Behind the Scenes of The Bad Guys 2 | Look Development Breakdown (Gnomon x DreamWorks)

And then you can see if you compare
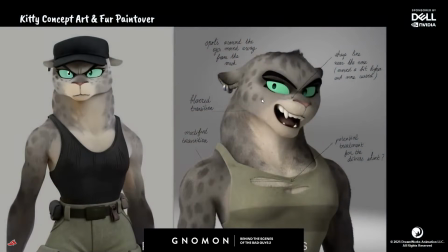especially on the under the eyes, the spots we actually reduced after the paint over. And this happens a lot in production for animal grooms, especially animal grooms with patterns, because they have so much expression going on around the face and eyes.
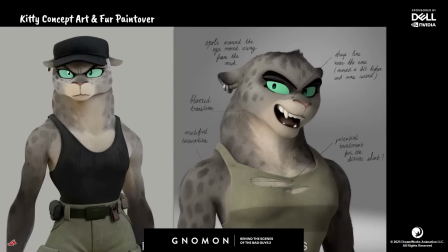Like a lot of these like spots, dots, they stretch too much and get distracting, and it kind of gets in the way of character performance. So long story short, it's better to keep it graphic and clean.
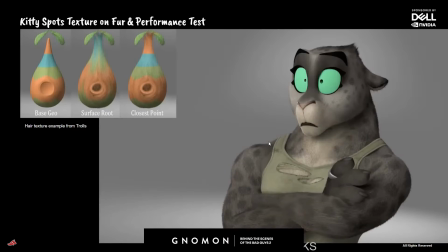Okay, so now we're going to talk about the shading side of her fur.
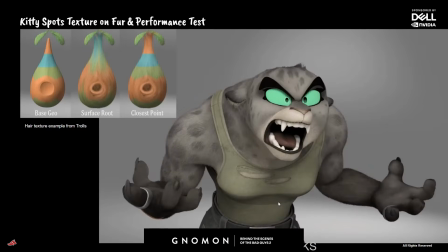So her fur actually is a blend of 2 types of hair shading.
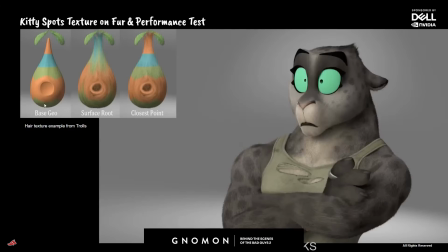We have an example from this image from, this is probably Trolls 1.
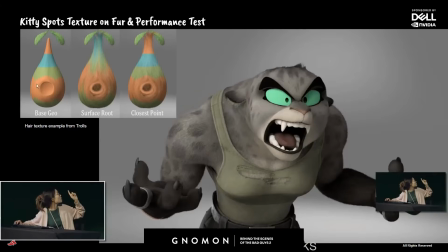So you can see this is like, for example, this is a base geo with a color texture on it.
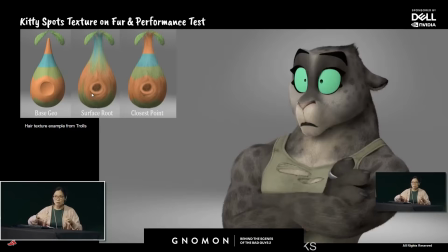So the first traditional hair shading method is what we call surface root, the surface root method.
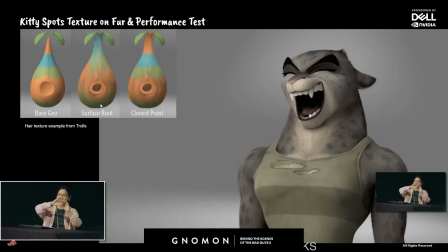So what it does is there's a strand of hair.
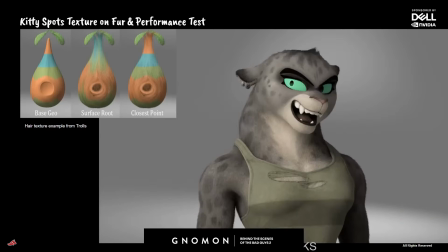The curve at the root point reads the color texture from the skin,
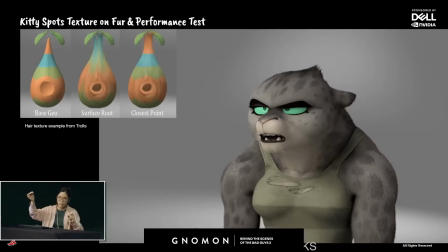and then the entire strand of hair will inherit that color.
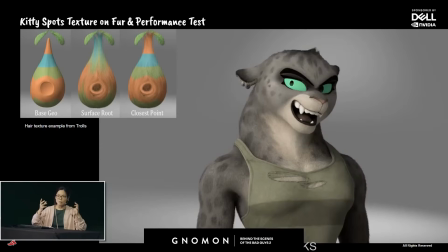So what this gives you is this very organic, fur look that it's like the hairs have grown out of that texture.
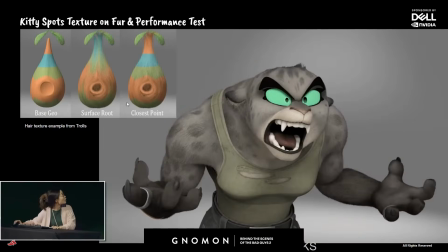But the problem is, yeah, it's great, it looks organic, but it's a bit blurry.
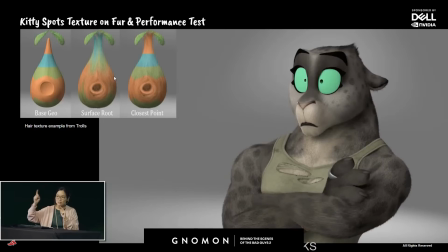This is because the hair length will drastically affect what the final color output looks.
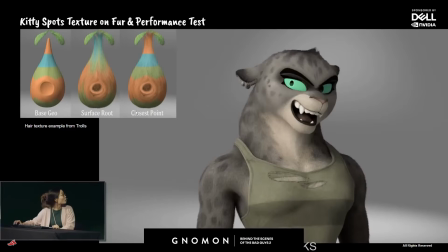So we need to find a way to accurately project this texture onto the fur.
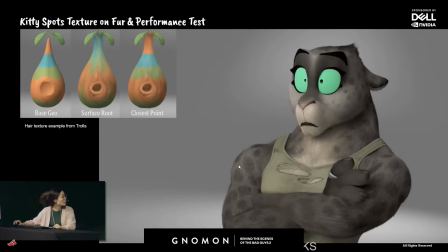So that comes the second method, which we call the closest point method.
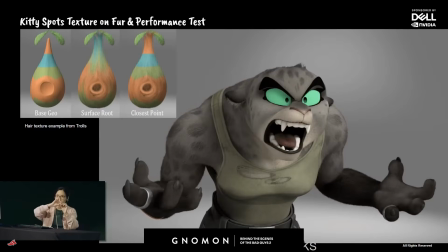So what closest point is, try to keep this simple, but it's a curve, and then there's a bunch of points on the curve.
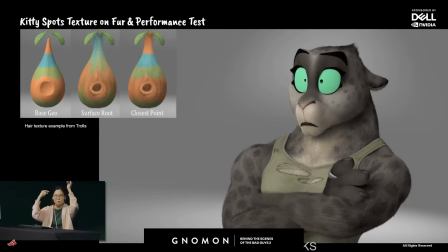Each point has to do a closest point projection.
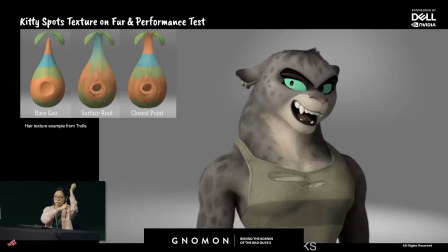It projects itself onto the skin, find the closest distance, and grab the texture color of that point.
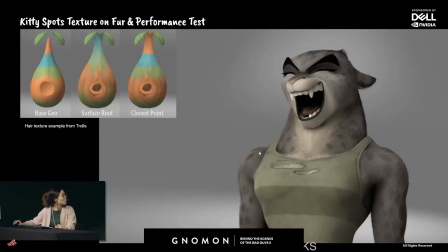So hence it's called closest point. So for kitty, like it needed to be the blend of two.
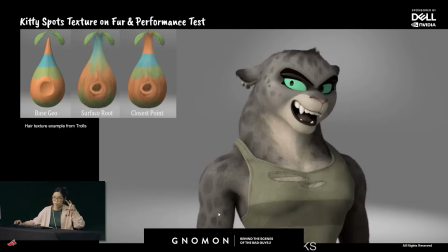So you can get the accurate like rake marks into the spots, but still have it look organic.
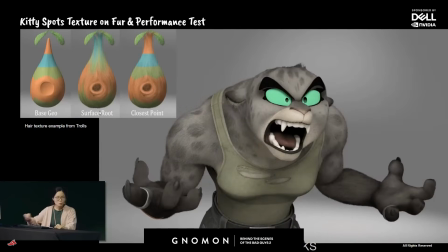And so some people might ask, like, well, why can't we just use the closest point method?
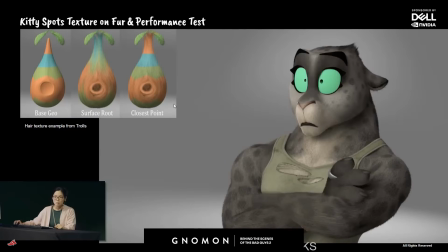It does the job, right? You want the spots accurate. But it actually, if we only use the second method,
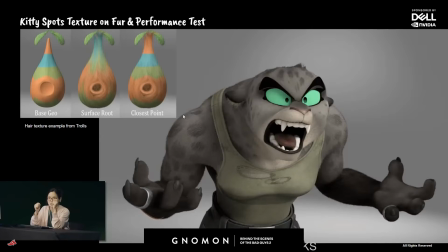what will it look like is you have like a stencil and you have a bottle of spray paint,
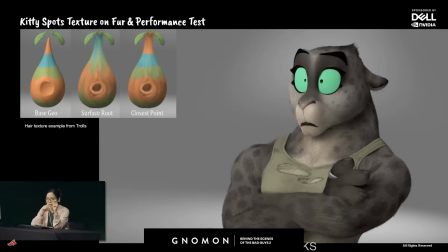and you just, you know, spray painted like a spot onto a gray cat, and it's not natural, it looks weird. So that's why any pattern animals on most of our animal shows, like it's a blend of both.
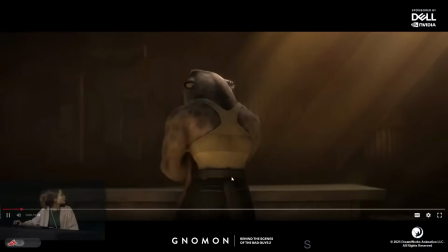With this play, and this is the final result.
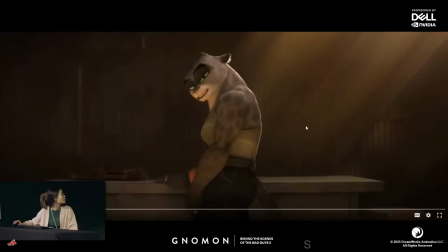Yeah.
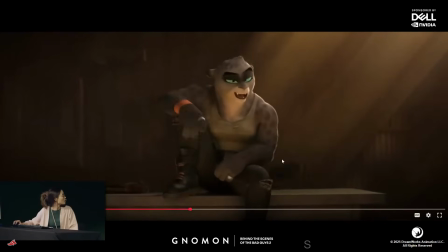One little other thing about animal shows is like we still have leather on these shows.
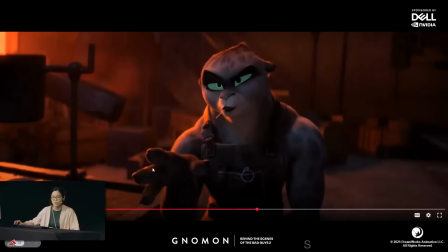So any animal show at DreamWorks, they actually want us to keep the leather texture a bit vague, make it fake leather, or else if you have too much skin grain on it, it's a bit like animal wearing animal, and it gets a bit uncomfortable, I guess.
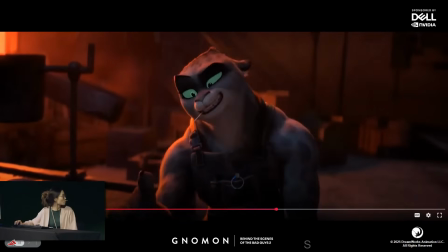And so that's why like for like on bad guys as well, we keep the leather fairly simple.
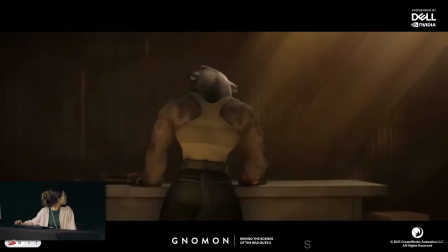Okay, go to the next. And finally, we're going to talk about Susan.
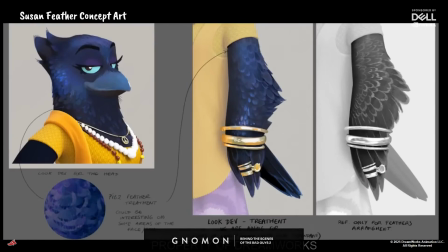Susan is probably the most complicated character on the show. Yeah, Brooke nodding. She'll talk about more. Okay, so we'll start with the concept art, the gray one on the far right. Like this is also from the art director's concept design.
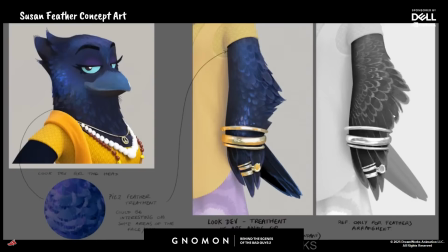They actually specifically said, okay, this gray image here, this is purely for a feather placement.
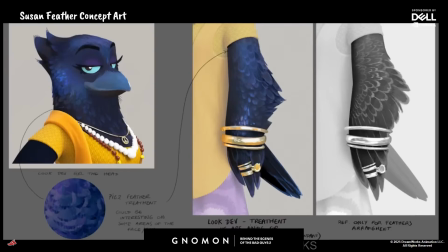They said we don't want to see every single feather on her body all the time, like because it's too distracting. Like if she was put against the other characters on the show, she will look too eye-catching and noisy. So in the middle, this image is the actual shading quality they wanted from us.
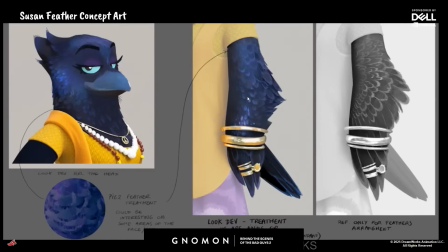They wanted like the feathers to look like they were painted on, like it has to have a lot of lost and found, and she has a lot of night shots. So they want like when the light spins over her, you see that like glistening effect, like going over her body.
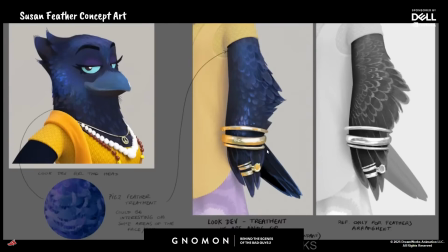So her shading is also very light dependent. So it's a very time-consuming task to get it right.
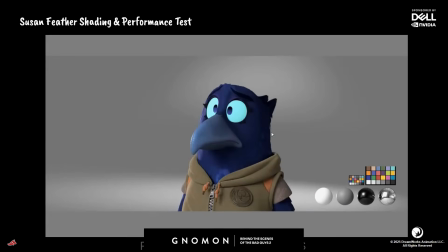So this is done by my supervisor, Andy Harbeck. This is only like one of the many performance tests. Right here you can see how there's almost like no feathers around the face.
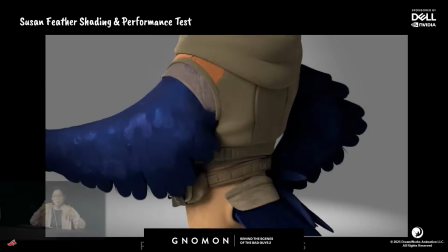We actually use fur to do it, so to keep it painterly.
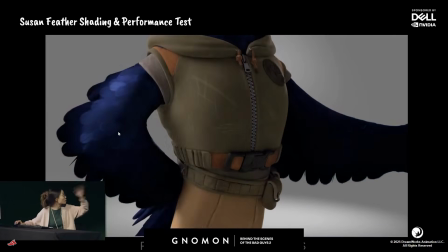But onto the wings, then when the light spins, you see like this glistening effect of the feathers.
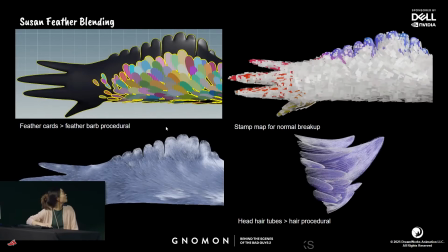So this is the challenging part. I'll try to explain this right. But this is how we blend the feathers for her, specifically on the show. It's not for all shows, it's just for Bad Guy Style.
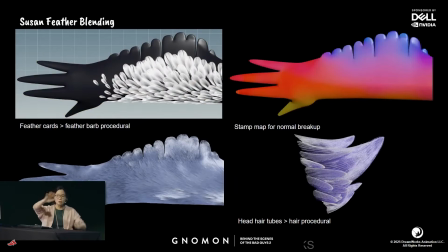So first you have the arm, the skin geometry, and you can notice like on the elbow side, you can see like this is actually
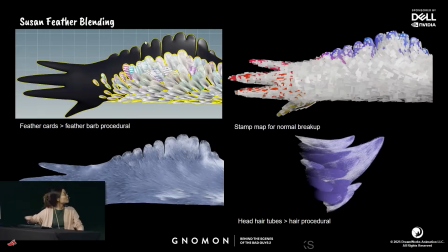it's the feather shape modeled into the skin geometry, and that we hand it to rigging. We'll rig it, and animation will move it.
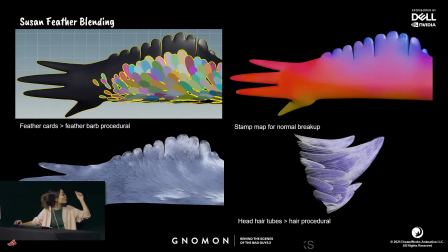On top of this, like this feather, the colorful cards, they're CFX feathers.
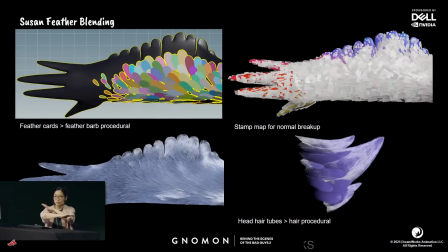So CFX will take full control on these tiny little feathers on top of the arm.
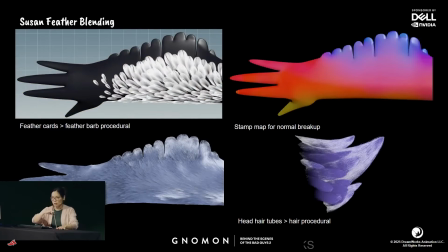They go through this process called lamination.
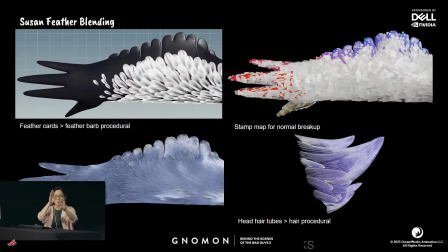So what lamination means is each feather, when they overlap, they understand their relationship with each other.
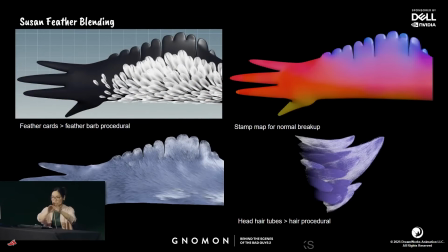They also understand the relationship with each other and the skin.
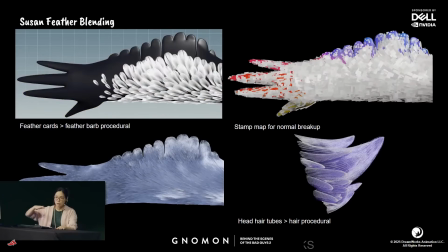So when a character is deforming and moving a lot,
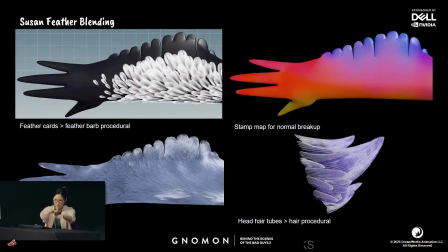all of the feathers will calculate their distance and their relationship with each other and the skin, and then do not penetrate each other when the characters move.
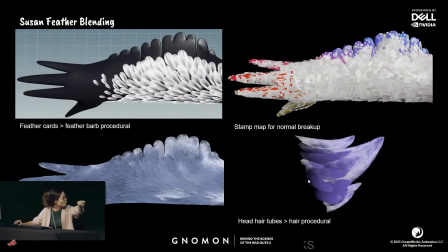And then on the bottom right, this is her head feathers. That's actually a head hair.
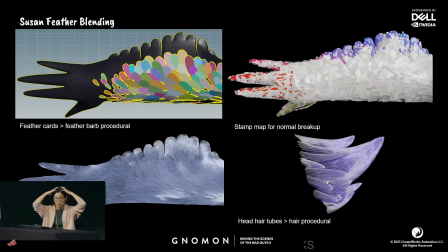So the feathers on the head also need to be sent to rigging and to rigging and animation to do full controls. And because of the shape of those feathers, we decide like it's easier to just consider it's hair.
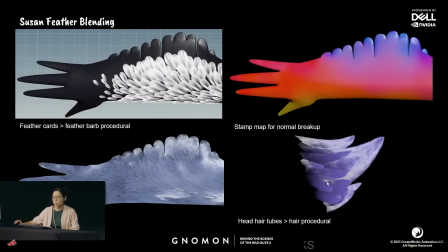We'll use our traditional tube grooming method to do it and hand it off. On the on the bottom right here, on the left side,
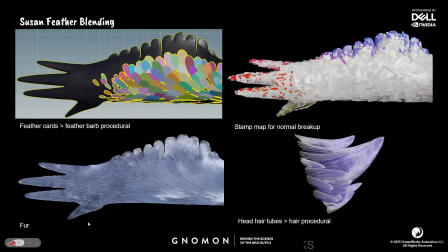there's a path of fur all over her face and all over her wings and body. This is the element that blends between the skin, the CFX feathers, the head hair, and everything else.
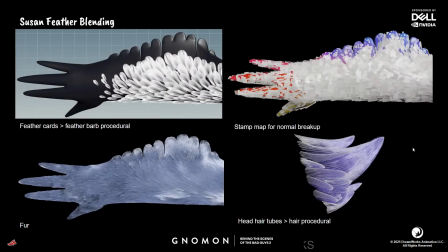And it also helps her kind of look a bit more brushstrokey and tie her into the other characters as well.
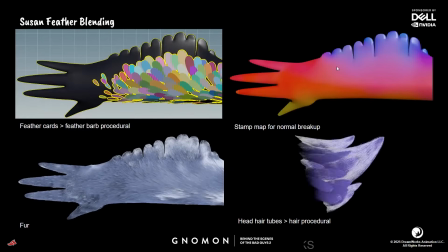Okay, last step is what we call the stamp map. A stamp map is actually a tool we borrowed from Puss in Boots 2. So what it does is it's projecting these instance cards with some randomized normal information back onto the skin, and it's overriding the shading normals. So this is how when the light goes over the wing, you can see this glistening, almost like paint stroke effect. And that's all from Lookdev. Thank you all.